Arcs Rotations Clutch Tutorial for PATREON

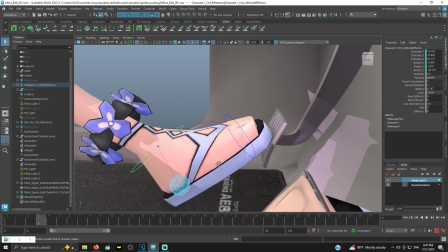[4:01]
So what we want to do is we want to go to frame 3 without changing any keyframes, and we want to,
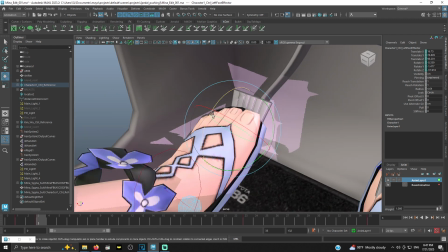[4:08]
first of all, if your character has toe joints, you want to rotate the toe joint up.
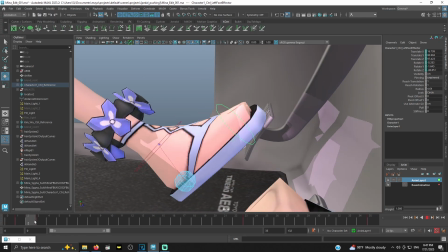[4:16]
Now, let's say you don't. Let's say that you don't have that ability. That's not going to happen, right?
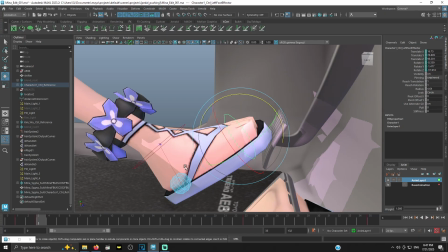[4:21]
And this, you're like, but Blaze, is the best I can do. Okay, that's fine.
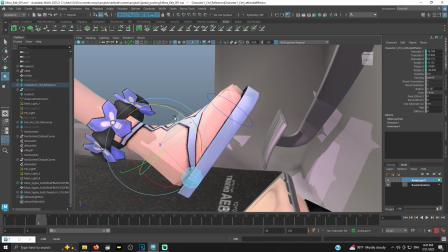[4:26]
Still, I want you to rotate the character's foot up. Align it with the pedal.
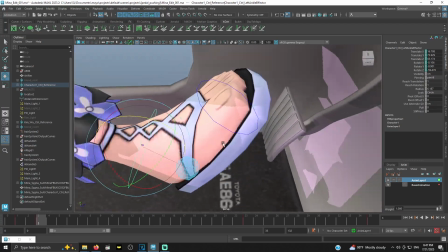[4:32]
If you're not using Kane's script, okay, where the character's foot moves, the pedal moves.
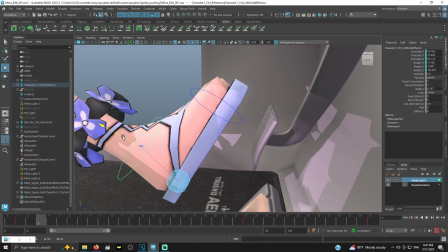[4:37]
If you're just trying to do this manually, then take your controller and move that foot down.
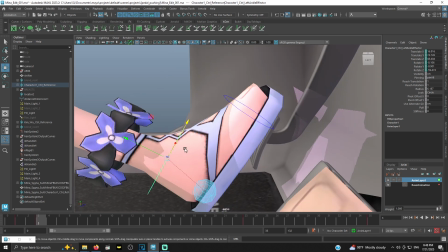[4:45]
I want you to move her whole foot and then even rotate it again. That's fine. But you can see that's a little more real to life,
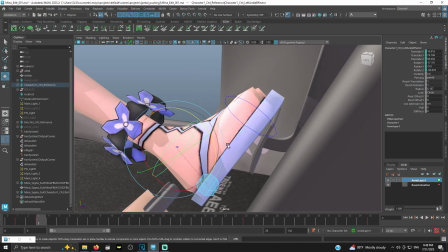[4:55]
even if you don't have a toe controller. to operate and move the toes, you can still do it.
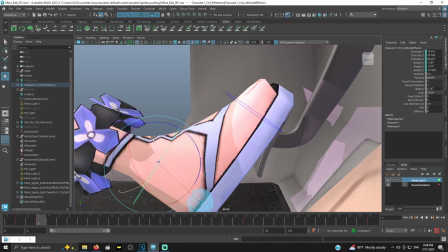[5:01]
And of course, if you don't have the script, make sure you line her feet up correctly. Make sure there's no clipping on the pedal so it still looks correct.
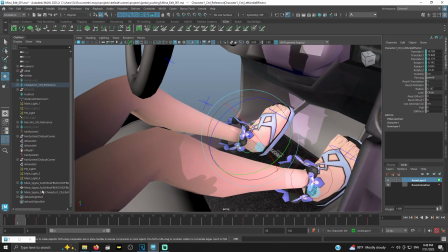[5:08]
And you see, you can already see it looks so much better. Her foot's coming down, she's pushing the pedal.
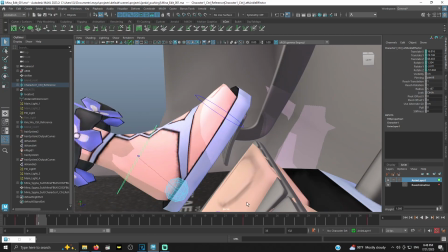[5:14]
And then, and guess what? Even then, you can take it even further, because in order for the clutch to activate on most cars,
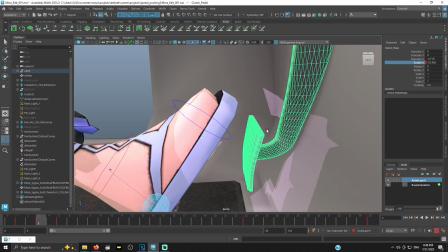[5:21]
you would need that to somewhat get close to hitting the floor, like here.
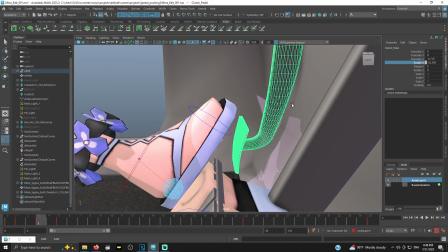[5:26]
And shout outs to Philip Nova as well, also known as
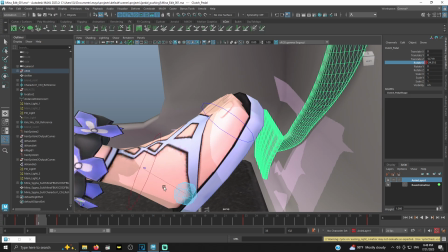[5:34]
Goombaxon on DeviantArt for the rigs and models here for the pedals in the car.
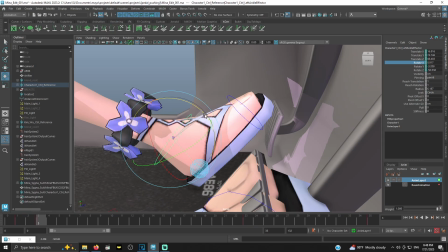[5:40]
But you want to still do your best to rotate that foot and move that as far as you can.
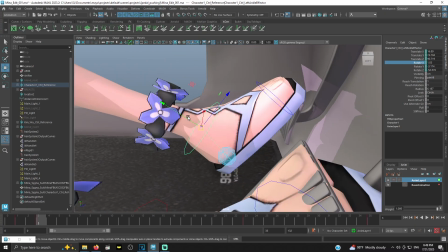[5:47]
Okay. Now we're still focused with mostly, like in the scene, Mina's foot, we're focused on Mina's feet.
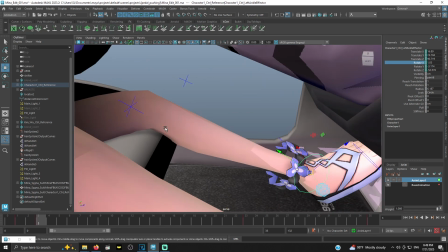[5:55]
So if there's like clipping up here or whatever like that, that's fine. It's an easy fix.
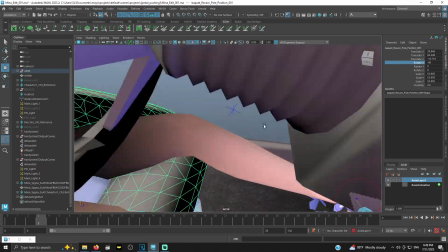[6:01]
You grab the chair, maybe move it down and move it back a little bit to kind of keep, if you're going to come, like let's say you're going to have a camera travel up her leg or something like that.
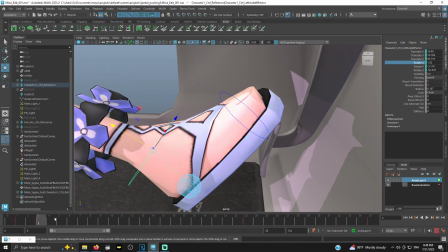[6:09]
But what you want to do is something like that, okay? You want to, even if you're just using this controller, and you can already see how much better that is.
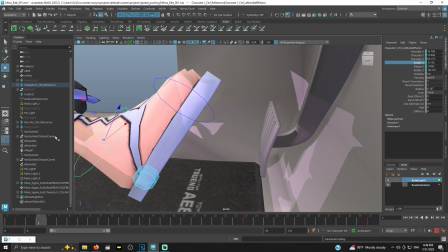[6:18]
And you obviously, you want to copy your frame, not cut your frame, copy your frame,
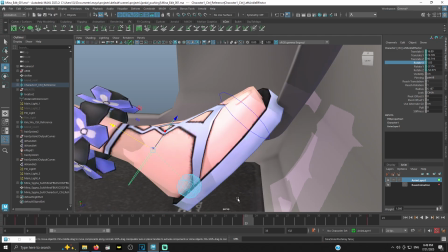[6:24]
paste your frame, repaste it, and then make sure you do the same for this pedal.
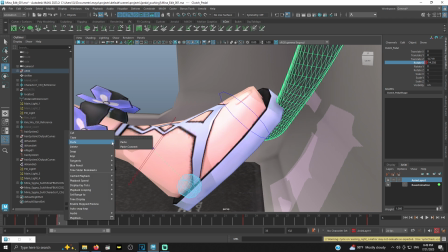[6:29]
Copy that frame, paste that frame there, paste that frame there.
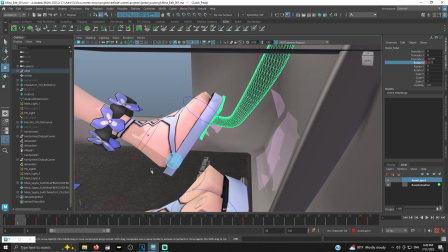[6:35]
And you see now it just looks that much better, even without using the toe control.
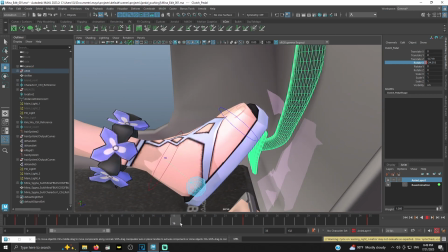[6:42]
You're having a bit more control over how that looks,
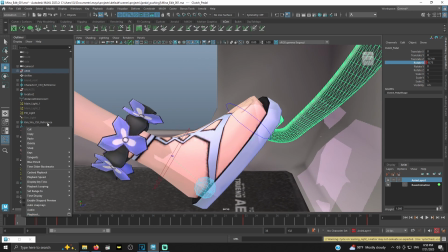[6:48]
and that already looks exponentially better already. And you want to make sure that you copy that frame here, make sure there's no movement on that.
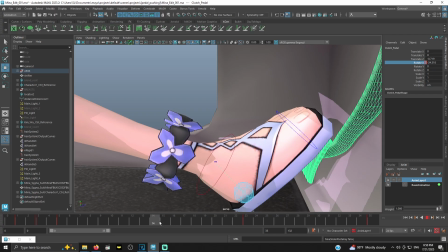[6:57]
And just like that, you have already fixed your animation. I have the luxury of a graph editor.
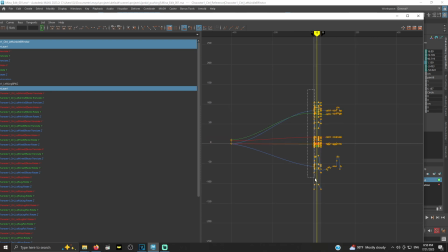[7:04]
A lot of, from what I understand, people have been telling me that there's no real graph editor here, but just auto that.
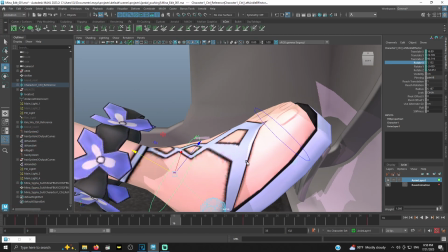[7:11]
It should look a little better. Sometimes it can get a little wonky, but as you can see, her foot stays put right there.
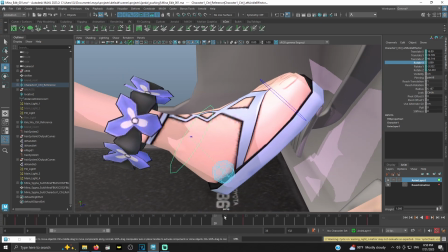[7:17]
And you know, obviously I've done moving hold instruction information videos and all the other stuff,
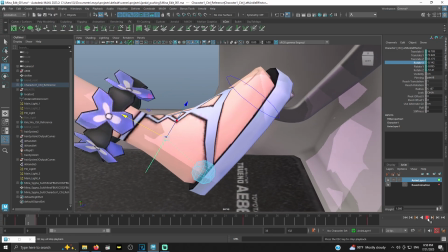[7:23]
but let's say we want to add a moving hold, because if you look at this animation, the issue here is that her foot's just planted,
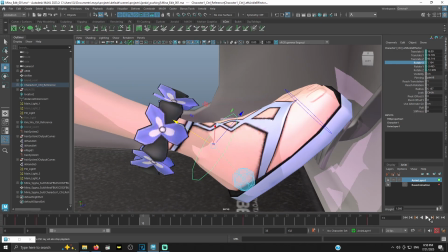[7:29]
right? She puts it down and she just holds it there. And that's not really true to life either. So let's go ahead and give this a little more space here. Let's delete this frame with the pedal. We'll push that down there, and then we'll move her foot a little bit at 5 frames.
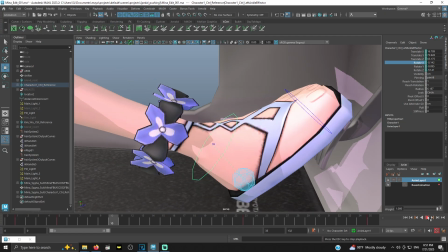[7:47]
Typically we want to have nothing more, like a clutch push and a hold is it's not going to be 2 frames. That's too fast.
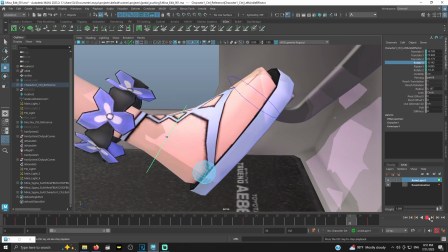[7:53]
Maybe like 4 to 6 frames depending at 24 FPS. And you should always be animating at 24 FPS down here.
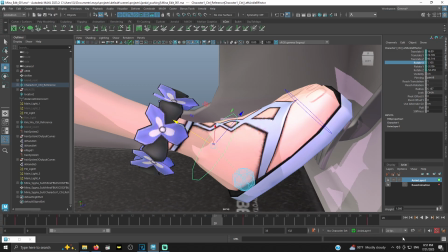[8:01]
That helps keep your animations consistent. So you push her foot down, and it's just kind of, you see this, all this space right here.